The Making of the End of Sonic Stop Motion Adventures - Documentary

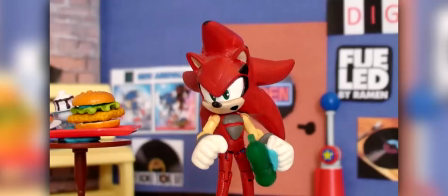(37:15)
Practically every scene, no matter how different in appearance, uses these 5 effects.
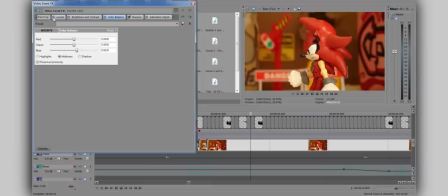(37:20)
Levels I use to dim the frame, since I typically shoot with an intentionally somewhat high white balance.
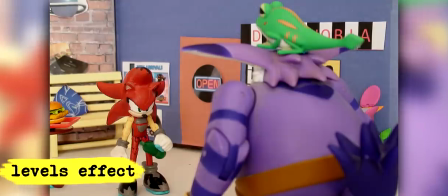(37:26)
In my experience, it's easier to make something bright darker than to make something dark brighter and keep it looking natural.
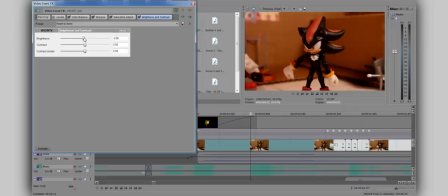(37:34)
I used to use the brightness and contrast tool for this alone, but it's far too strong of an effect with just one tick on the slider, so it remained on standby as additional support for scenes that needed stronger changes.
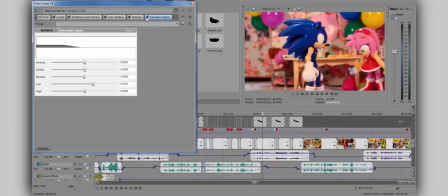(37:48)
Saturation adjust makes the colors pop more. Sharpen makes the frames appear crisper.
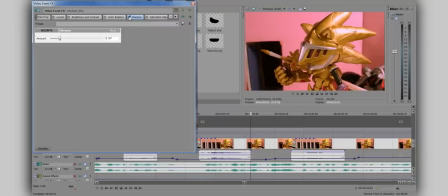(37:53)
It's a small effect that goes a long way. Comparing the finale episodes to another one, like episode 20, the difference is very apparent.
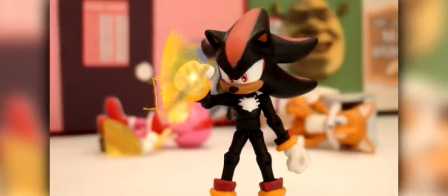(38:02)
Sure, I wasn't tinting at all back then, but the older episode frames almost look too soft,
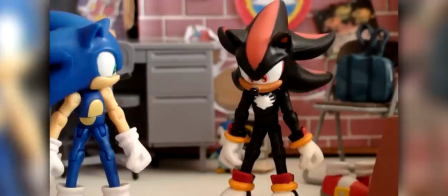(38:08)
and even kind of out of focus despite being shot in focus. Sharpen helps alleviate that and gives the frames a much sleeker look.
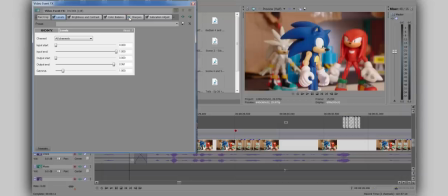(38:17)
If I had an even better camera, I would probably not need this effect at all.
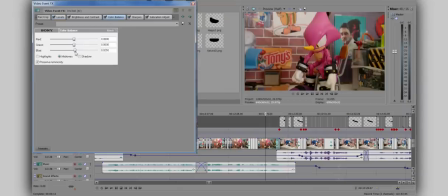(38:21)
Color balance may be the most important in the tinting process, next to levels. Because I use natural lighting, raw frames typically come out with a slightly yellowish tint, which I account for here when I increase the amount of blue.
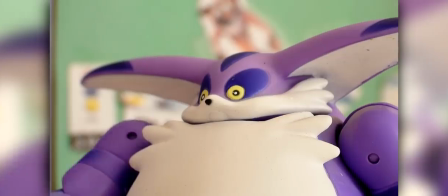(38:35)
For regularly shot and lit scenes like Bedlam in the City, The Fight in 26,
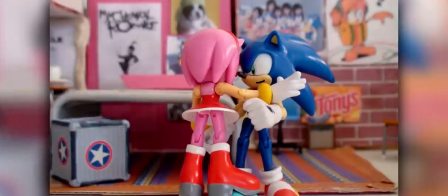(38:40)
Sonic's House, etc., I'll set the blue slider to around the same value.
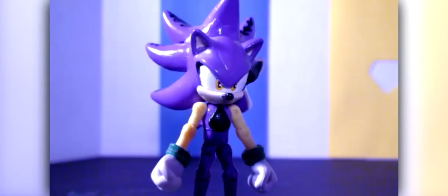(38:45)
Something noticeable in the finale episodes, however, is the variation in appearance between many of the scenes.
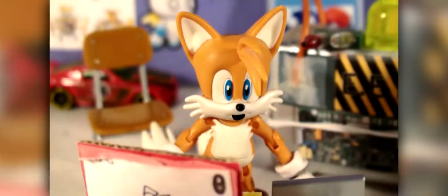(38:52)
For example, Tails' lab and basement.
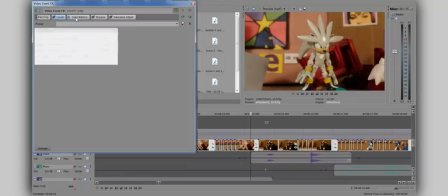(38:54)
The bottom portion was as simple as applying all the other regular effects, but increasing red on the color balance instead of the usual blue.
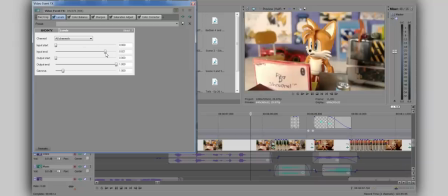(39:03)
For the above portion, instead of dimming it, I did the complete opposite and made it brighter with levels, and even desaturated it, which I almost never do. I wanted to go for a washed out, fluorescent light look, and hopefully that came across.
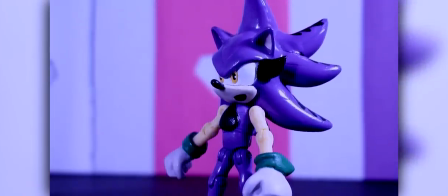(39:19)
My goal for the moderator dimension was to achieve an otherworldly look,
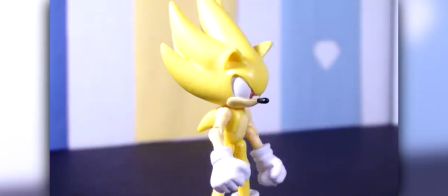(39:23)
which wouldn't have been the case if I left it untouched from how the raw frames came out. The
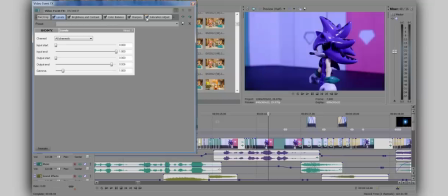(39:29)
two big changes here were in saturation adjust and color balance, of which I took the usual adjustment numbers and almost tripled them.
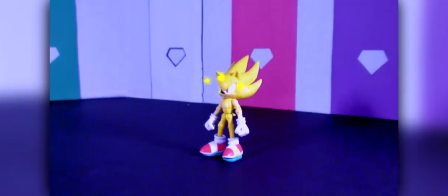(39:38)
Unfortunately, all of these effects added to these scenes magnified the artifacts in the black floor,
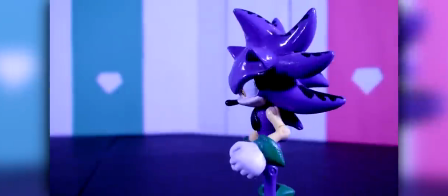(39:43)
but all things considered, I'm really happy with how the look of this place came out.
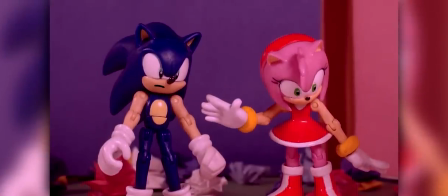(39:48)
For the final scene exterior, I wanted to believably show that it was around the time of sunset, or even twilight,
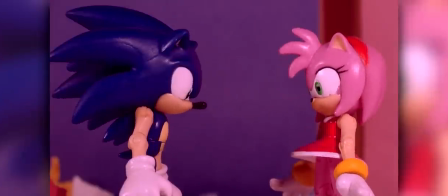(39:56)
resulting in one of the most drastic changes to be made in tinting in either episode.
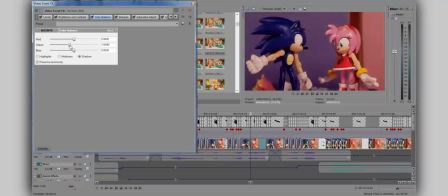(40:01)
In color balance, I dragged the green slider down,
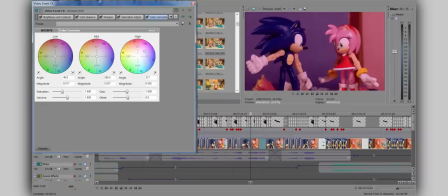(40:04)
and then added the color correction effect where I dragged the high section over to purple.
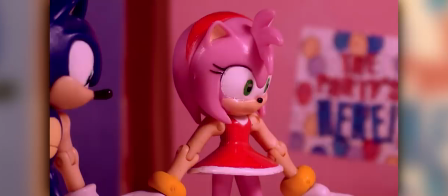(40:10)
It took me a while to get the look right, but it was a lot of fun to experiment with.
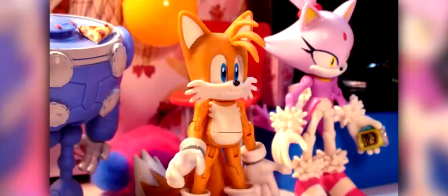(40:15)
The interior had to be really colorful and bright. It was a party with all the characters at the end of the series, after all.
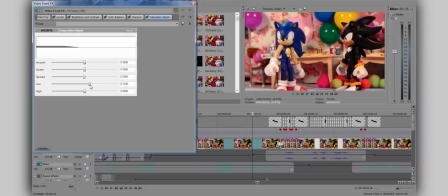(40:22)
Brightness was once again increased instead of dimmed, and the saturation was brought up a significant amount.
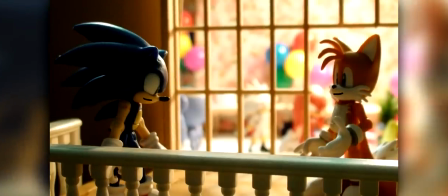(40:30)
Finally, the balcony scene received very little in terms of the entire tinting process.
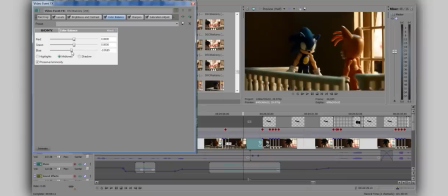(40:35)
The only striking visual difference was bringing down the blue in color balance instead of increasing it. The lighting and everything else didn't need much adjustment.
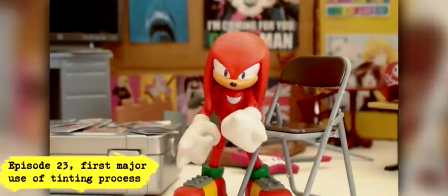(40:46)
Over the years, I got better at altering images digitally, and was able to improve on the tinting process.
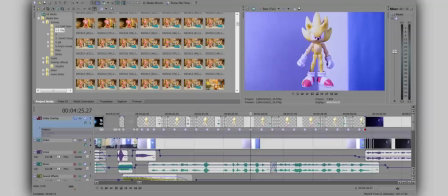(40:52)
It should be noted that for parts that have separate layers, like Sonic jumping through the air or a character blinking,
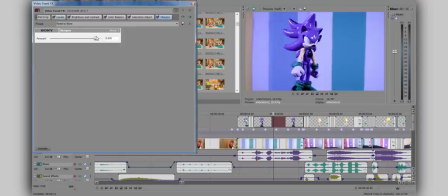(40:59)
they need the tinting effects applied as well, except for Sharpen, because it will automatically sharpen all edges of transparent PNGs, which does not look good by anyone's standards.
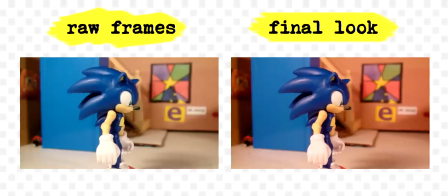(41:10)
When watching any of my recent episodes, tinting or color correction isn't something that everyone thinks about necessarily,
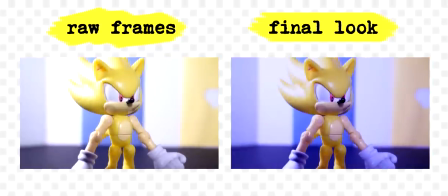(41:17)
but it without a doubt makes my show visually complete, and remains very important.